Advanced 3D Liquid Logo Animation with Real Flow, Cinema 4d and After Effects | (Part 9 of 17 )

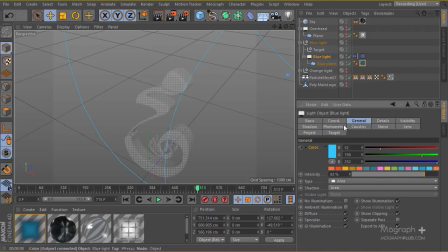I can go ahead and reduce maybe the amount of lighting a bit for this light and see what we have here.
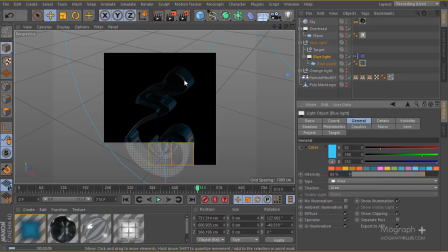Okay, I just want a blue tint,
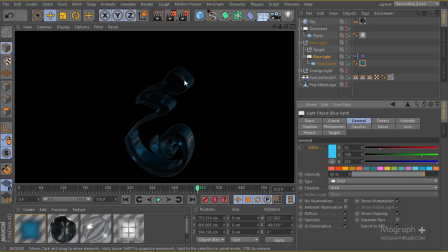and I think it is quite nice what we have right now, especially when we add the overhead light here.
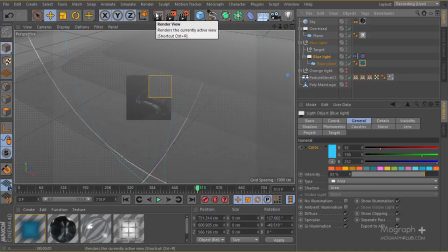Let's see how they are gonna look combined together. Okay, we are seeing this in the
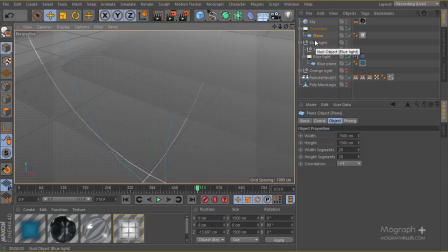render, so I'm going to apply a quick compositing tag to these guys. Let's go ahead and create a null for this guy too. So let's go ahead, rename it overhead here,
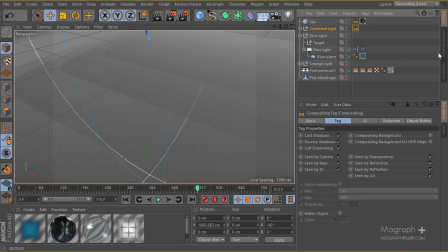and I'm going to create a quick compositing tag because we really don't want these guys to be seen in our render. So I'm gonna go ahead and make sure it's not gonna be seen by the camera. The same thing for our blue light. Let's go ahead and render and see what we're gonna get this time.
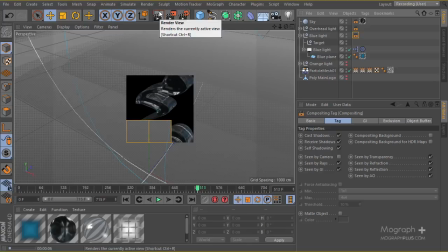Okay, it is definitely looking promising,
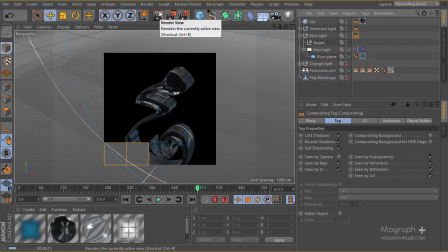and a lot of things will happen when we actually apply the orange color and the orange light that we have in our scene.
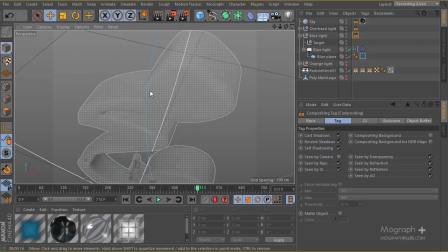Let me get closer a bit to see how exactly scene are looking in more closer shot. A lot of shots in this scene are really close, so it would be better if our camera is actually much more closer to actually see how the lighting is gonna happen.
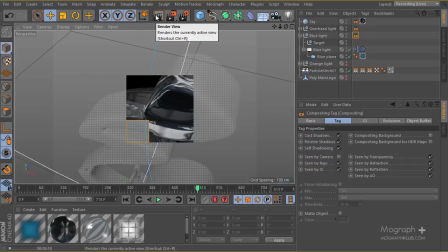As you can see, the mixture between the light and the main overhead light and the blue light really makes the scene pop up,
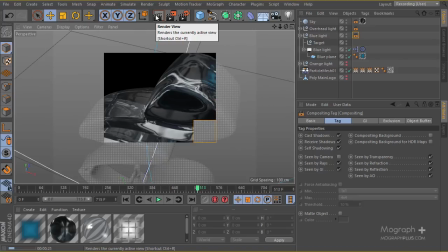and we can see this hint of blue that really makes our render much more nicer, I guess. Very cool stuff here happening, and I am loving it.
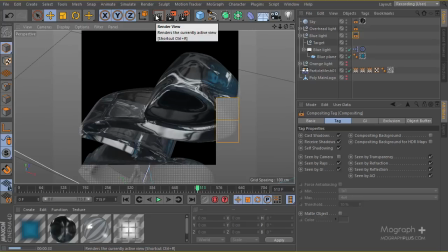I think when we apply the look at this blue here,
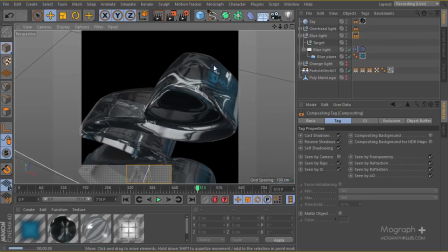which really makes the lighting much more promising, and especially it's from coming from back, so we will see most of it.
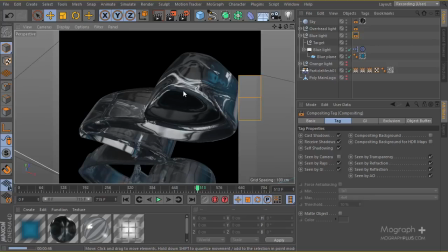If it was from front, it would possibly sort of would be more of an opaque situation here, but this is a very nice situation that we have.
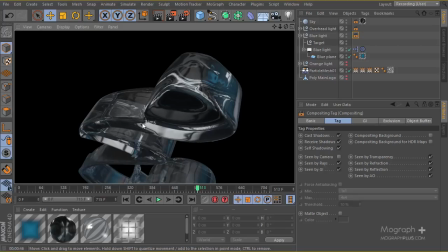Look at the lighting, I'm quite liking it. Now, the next step would be to actually go ahead and apply the orange color and see how exactly the orange color is going to have effect on our scene. So I'm going to start working on my orange color in the next lesson.